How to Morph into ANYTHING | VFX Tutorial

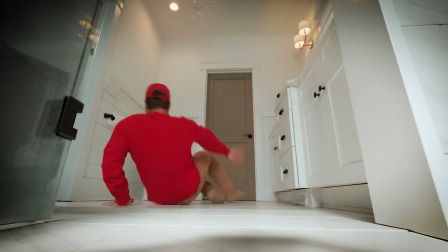0:00 Meow.
All right, here we go. Today, I'm going to show you how I use VFX to transform into random household objects.
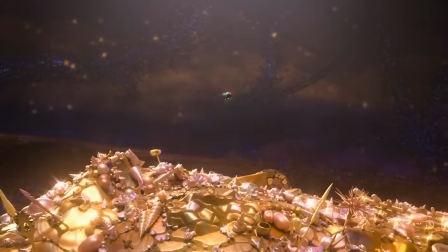0:05 Smalls inside!
Just like the popular game Prop Hunt or Maui from Moana or any one of these books we saw in the library as children, yeah, that's Nightmare Fuel. In front of me are nine random objects, three small, three medium, and three large. I have no idea what any of these are, and I'm going to pick one from each category. And once I'm done editing all these videos, I'm going to show the guys. First up, the smalls. We're going with this one. Okay, simple enough, stuffed animal. Now for the medium. We're going middle, M for middle, M for medium. Oh, okay, this one will be fun. A plunger. And finally, for the large object, I am going garbage can. All right, these are the three objects.
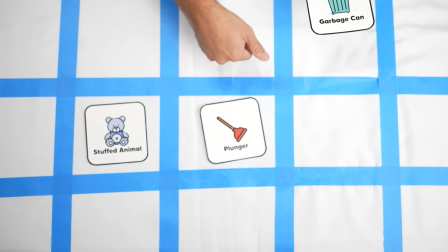0:55 So I'm turning into a stuffed animal, plunger, and a garbage can. Let's get started. First, the stuffed animal.
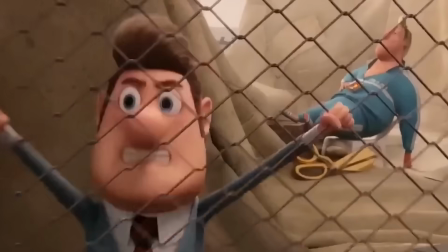1:02 This outfit is the closest color I have to the stuffed animal so i think it's gonna work it has to work hello there it kind of lands like in the basket
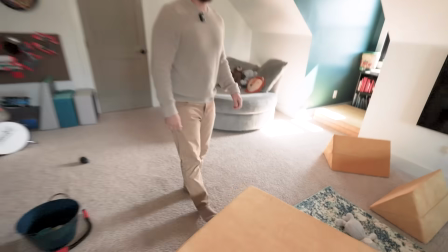1:10 like that yeah we'll go get the crash pad foreground something like this i look at it and i'm like but then it
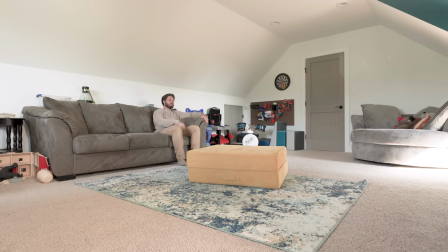1:18 turns into the the bear initially i was thinking i would start on the couch stand up and stretch and jump onto the
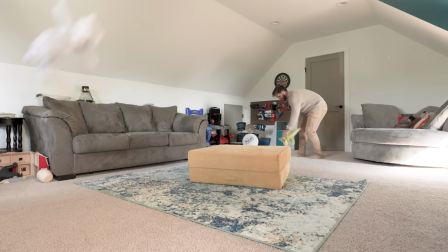1:24 crash pad but then from a storytelling perspective it'd make a lot more sense if i was already cleaning up before this transition took place.
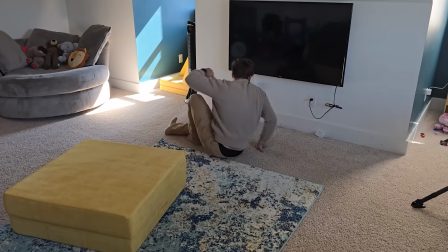1:29 So that's what we did. Holy gosh. That one was crazy.
Another happy landing.
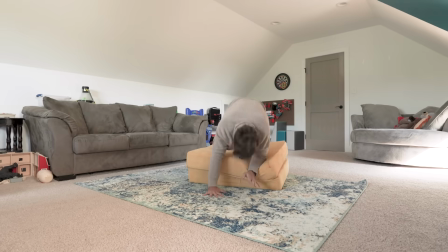1:34 Now after some back-breaking exercise,
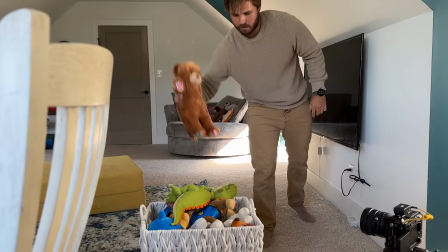1:36 I grabbed those same stuffed animals and threw them into the basket and then tried a variety of ways of throwing the bear into the basket until it landed just right.
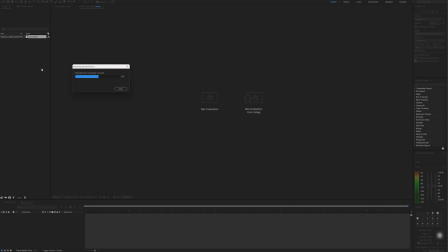1:47 Now, before we film the next two videos, we're going to jump right into the edit for this one. First, I bring in the main take where I throw the stuffed animals and then jump onto the crash pad.
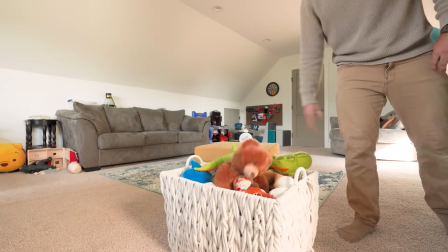1:56 Now bringing in the latter take with the basket, I line them up so the timing is correct. Now, Now I'm going to use roto paint to cut out this bear.
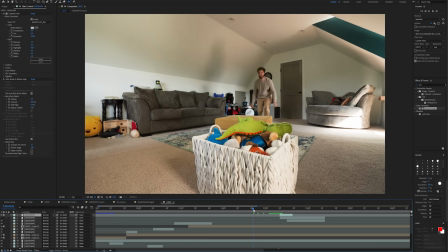2:02 The initial thought was to bring those arms back and elbows up to replicate the arms of the bear.
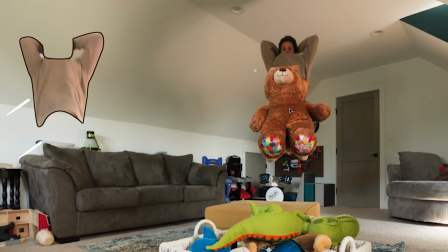2:06 But the more I watch it, the more it feels like those could actually be the ears of the bear head while my shirt can actually become the head of the bear itself.
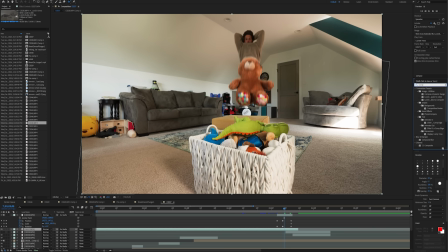2:13 First, I'm actually going to roto out my outfit for the entire take and using composite brush, I changed the color of my outfit to better match the bear.
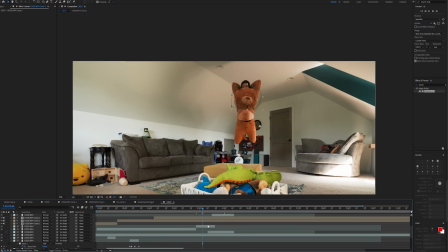2:20 And that's close enough. Now it's time to use the handy dandy puppet warp tool, which is one of my best friends.
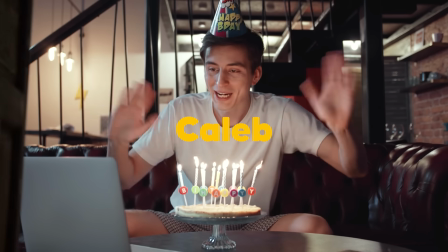2:26 I invited it to my birthday and it did not show up, which is not surprising.
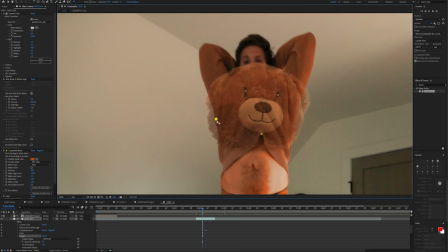2:29 Anyway, I find the frame where I want the transformation to take place, and I add a bazillion points to my outfit to match it to the shape of the bear. My knees turning into like the little stubby legs of the bear, my arms and body turning into the head, and oh, wait a minute.
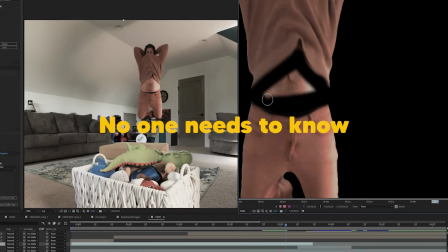2:43 At first I was embarrassed that my shirt lifted up to see my belly, but now I'm starting to realize that looks like the bear's arm.
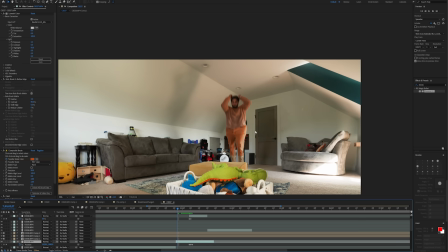2:49 Anyway, I'm getting ahead of myself. Where was I? Going back about 10 to 12 frames, I reset the puppet tool so everything realigns with the original shot.
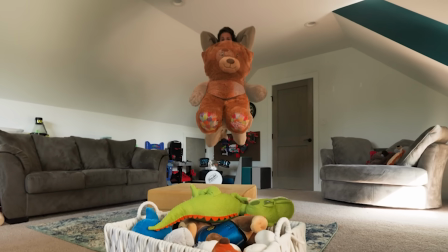2:56 I'm going to fade in the bear over a few frames, which should align perfectly with the puppet tool version of myself But you'll notice I'm gonna have to add those
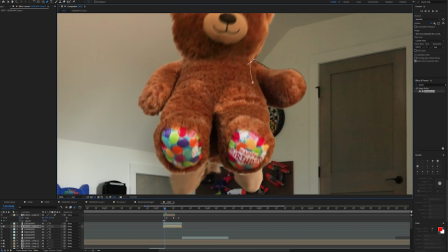3:04 details back to the bear So for the arm on the right I'm gonna roto that out and animate it So it starts behind
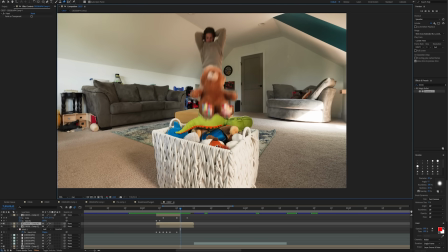3:09 the bear and then comes out over a few frames until it lands in the basket and now to go back to those intrusive thoughts Earlier,
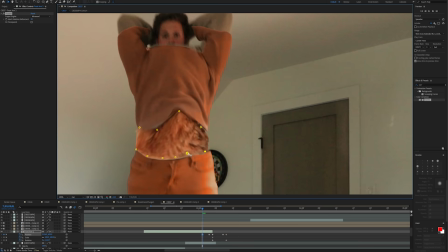3:14 I'm gonna roto out that left arm and going backwards in the timeline shrink it down until it's completely gone For the colorful circles on the bottom of the
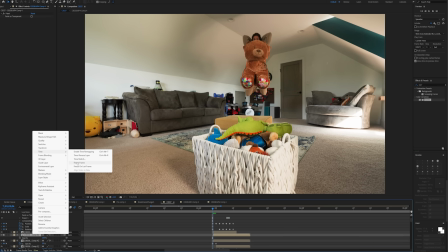3:21 bear's feet I'm gonna duplicate the layer of the bear freeze it and roto out the right foot Now I'll do another version for the left foot.
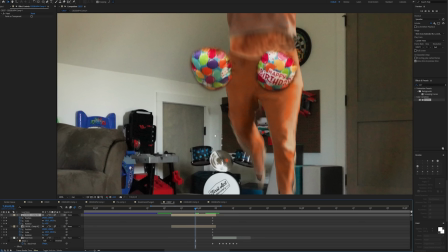3:27 Moving back about 10 frames, I'm going to track these layers to stick to both of my knees, as well as use Puppet Warp to make sure it bends properly with my legs, and I will shrink the mask as well,
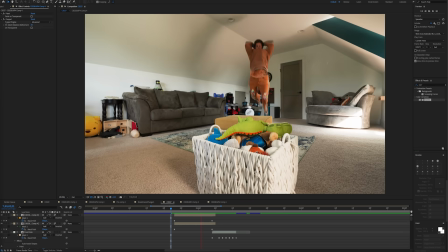3:36 so it starts from basically nothing until this frame here. Now for the goofiest part of the edit.
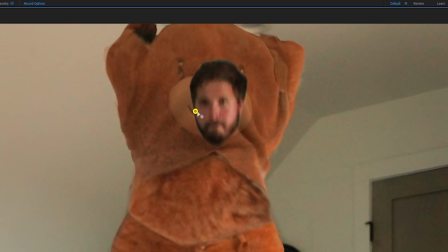3:40 I'm gonna take the last five frames where you see my head and roto it out, and using the Puppet Warp tool, I'm gonna expand that thing until it fills the entire snout.
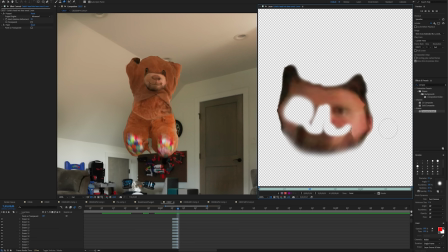3:48 I'm also gonna use the Paint tool to paint out the hair and the beard frame by frame to match the general shape of that snout, to then transform into the eyeballs of the bear.
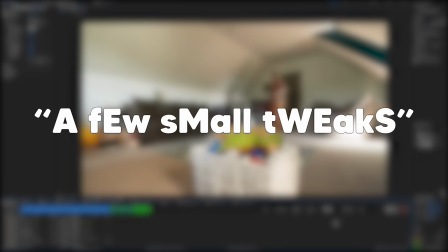3:56 And with a few more small tweaks, I'm going to show my friends the results. I have no idea what you've even been working on.
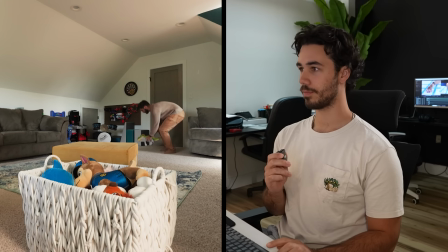4:01 Just click play? Yeah. Okay.
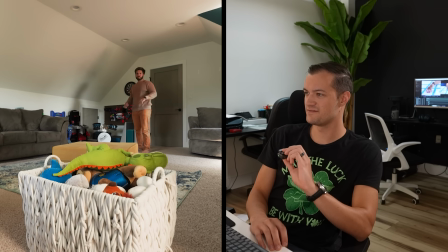4:06 One, two, and...